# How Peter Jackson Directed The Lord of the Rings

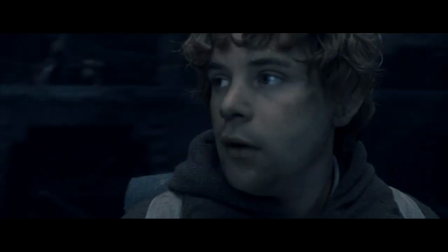503s
If these moves are meant to build tension, then just like the close-ups, they lose all effect because of excess.
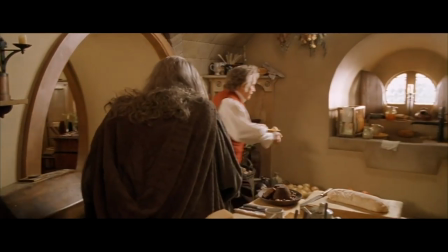511s
A camera should move to tell you something. It must follow some kind of movement and or reveal a new piece of information.
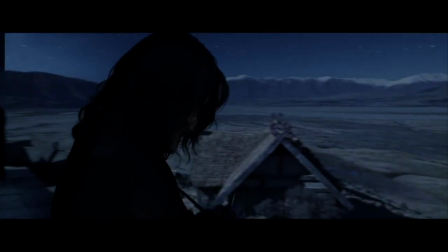520s
And to be fair, quite a few of them do so in The Lord of the Rings.
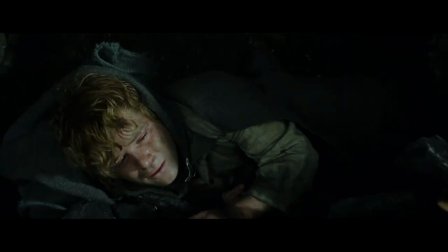524s
After Sam stumbles down the stairs, he wakes up and the camera reveals the bread Gollum threw away to incriminate him.
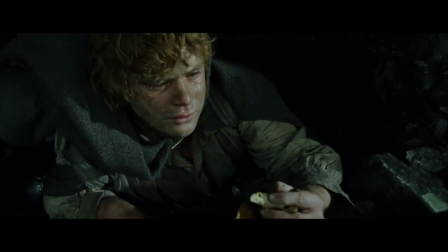531s
In his anger, Sam decides to head back up and the camera makes it visually clear.
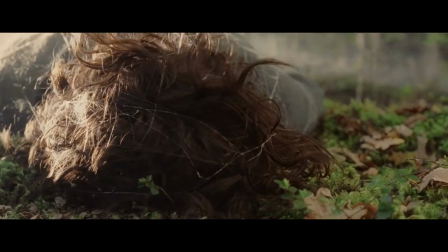536s
When Frodo falls into a dream, the camera pulls back to reveal Galadriel.
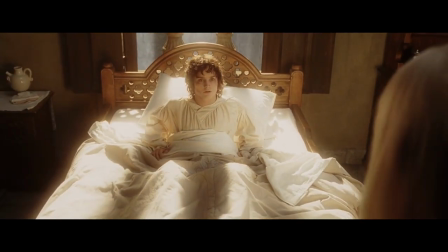541s
The same happens later when he wakes up in bed. Take a look at this truly terrific shot.
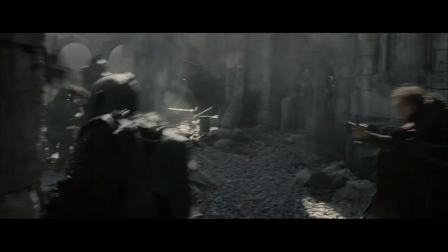548s
We see an orc killing a man. A whip pan brings us to the chaos of battle and we settle our attention on the only soldier who's not in combat.
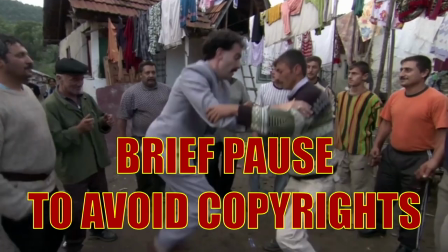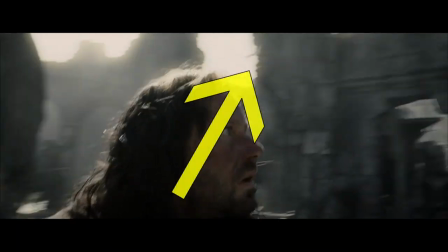563s
As he looks up, the camera tilts up to follow the movement of the Nazgul.
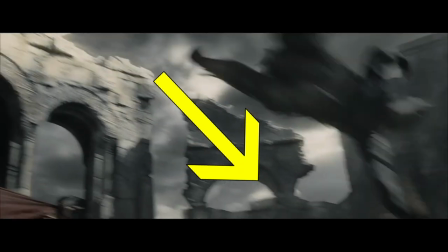568s
As they take men down, the camera tilts back down and frames a rushing Faramir. That's a good shot. Since we're here, let's talk about what Peter Jackson does well.
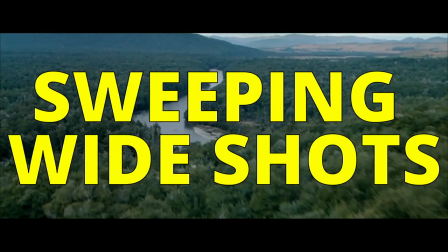581s
First off, the sweeping wide shots.
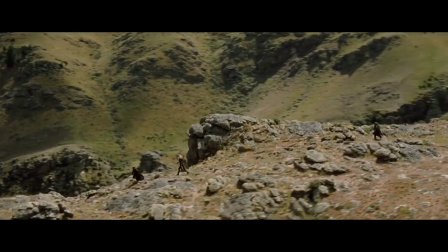589s
These grand,
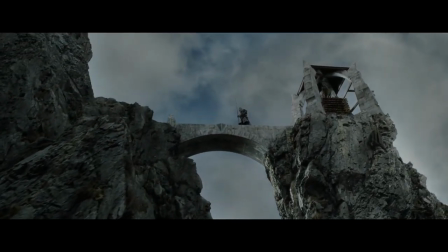590s
moving shots are terrific for turning what would have been just a neutral expositional image into an exciting flight of the camera.
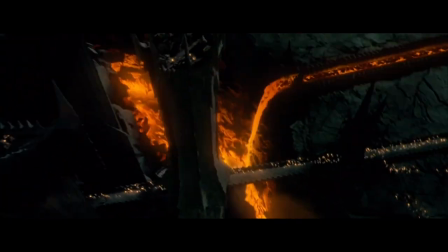599s
Establishing shots are turned into spectacles.
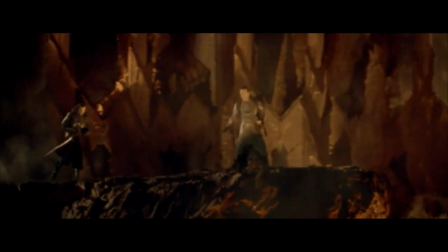602s
Contrary to the close-ups, these wide shots with swishing camera moves are not tiresome, because they are useful.
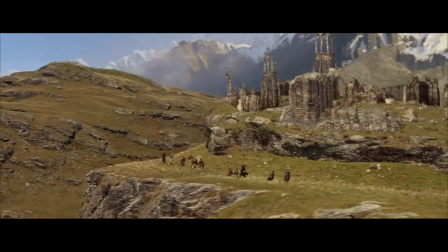610s
Jackson is at his best when he includes characters in his sweeping wide shots.
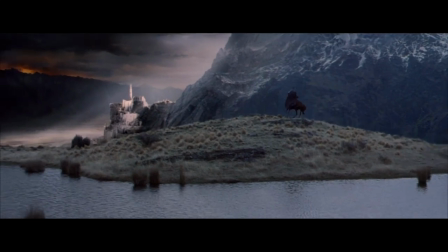615s
Seeing the characters and the location from afar helps you to know where all the important players are located.
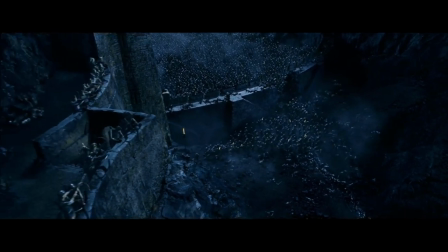622s
It lets you get a sense of size, scale, and distance.
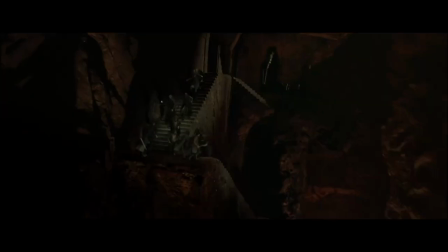627s
You always know the dimension of each army and the distance characters are from each other and their objectives.
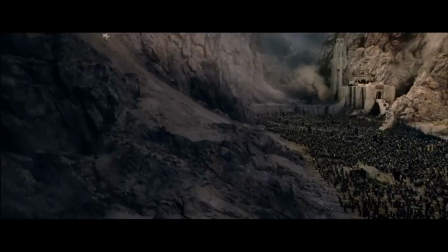633s
For all his faults, Jackson has a command of spatial continuity that all blockbuster directors should imitate.
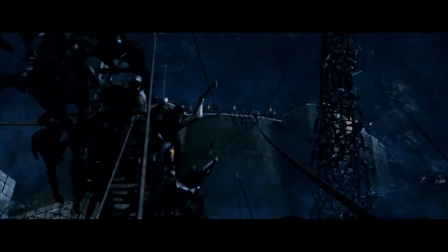641s
The only moment I ever found confusing is when Legolas shoots down this ladder in Helm's Deep.
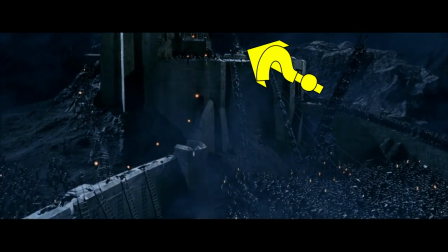650s
We have no idea where he's shooting from. Check this shot from the Fellowship of the Ring.
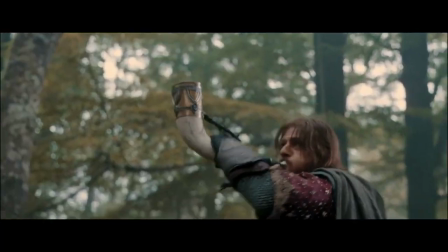656s
Boromir calls for help and Aragorn answers the call.
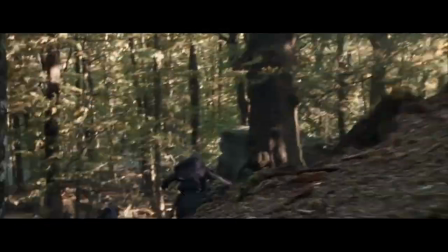659s
The camera flies from Aragorn, it follows the many uruk-hai down the path and reaches Boromir fighting alone.
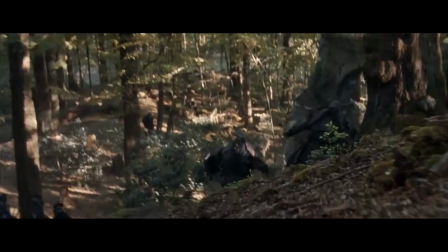666s
We know where Aragorn is, where Boromir is, the distance from one to the other, and the challenges along the way.
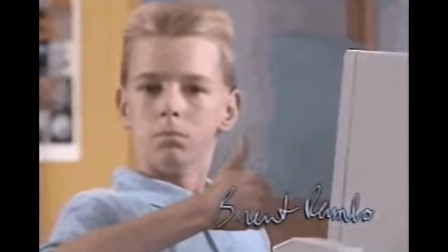674s
Great visual storytelling. But still, I must point out, the framing is dog shit.
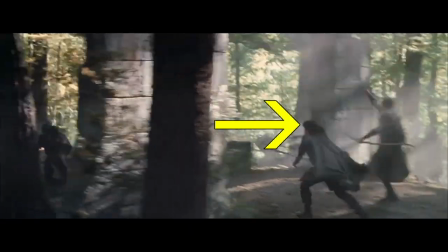681s
You can barely make out what's going on. Bear with me here. We start off following Aragorn, though half the time he's behind trees and a wall.
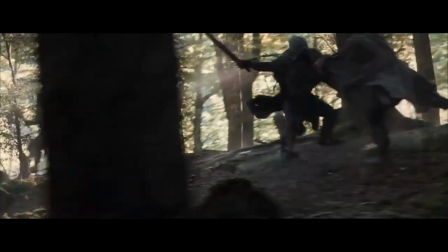691s
The camera continues without him, following random enemies.
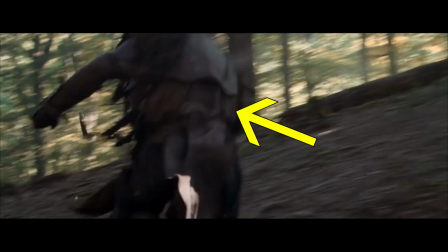695s
Then it decides to center on this random one's back, without even framing his whole body, by the way.
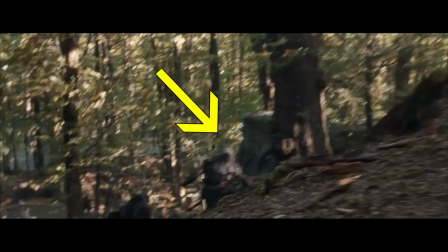701s
Now it prefers these ones from afar.
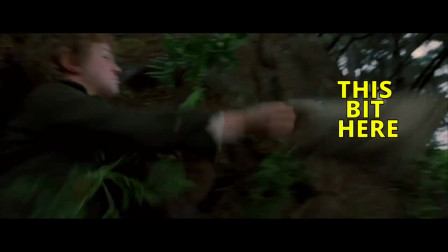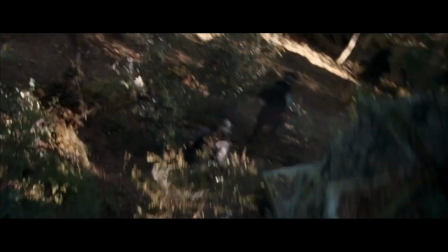709s
Moving on. Then it moves on up high and tries to frame whichever Uruk it can catch, regardless of how unclear are their shapes and movements.
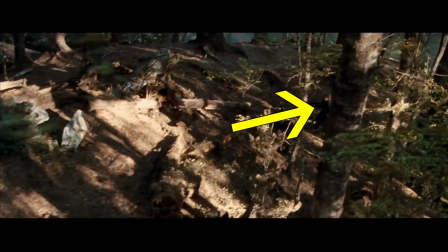717s
It finally finds a blur behind the leaves that happens to be Boromir.
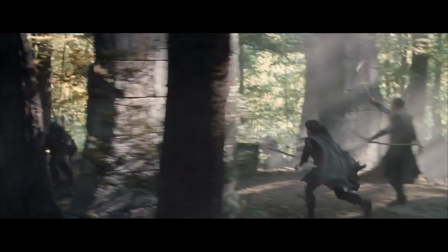724s
I hate it. The framing is so unbelievably bad.
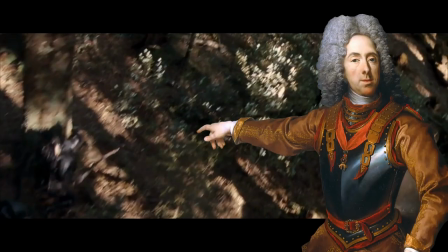729s
Look at this! Look at this! Look at this! Look at this! Look at this!
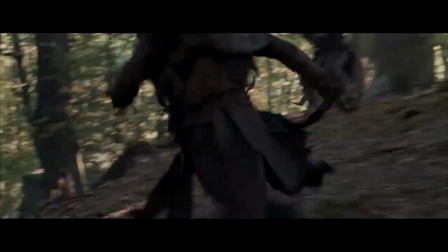733s
Look at this! I refuse to believe that movie professionals saw this daily and figured it was good enough.
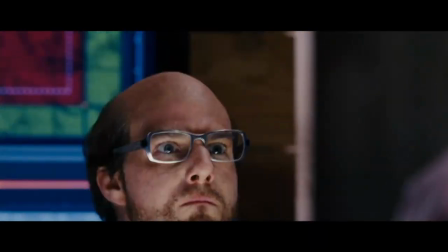741s
I refuse to believe it! I refuse!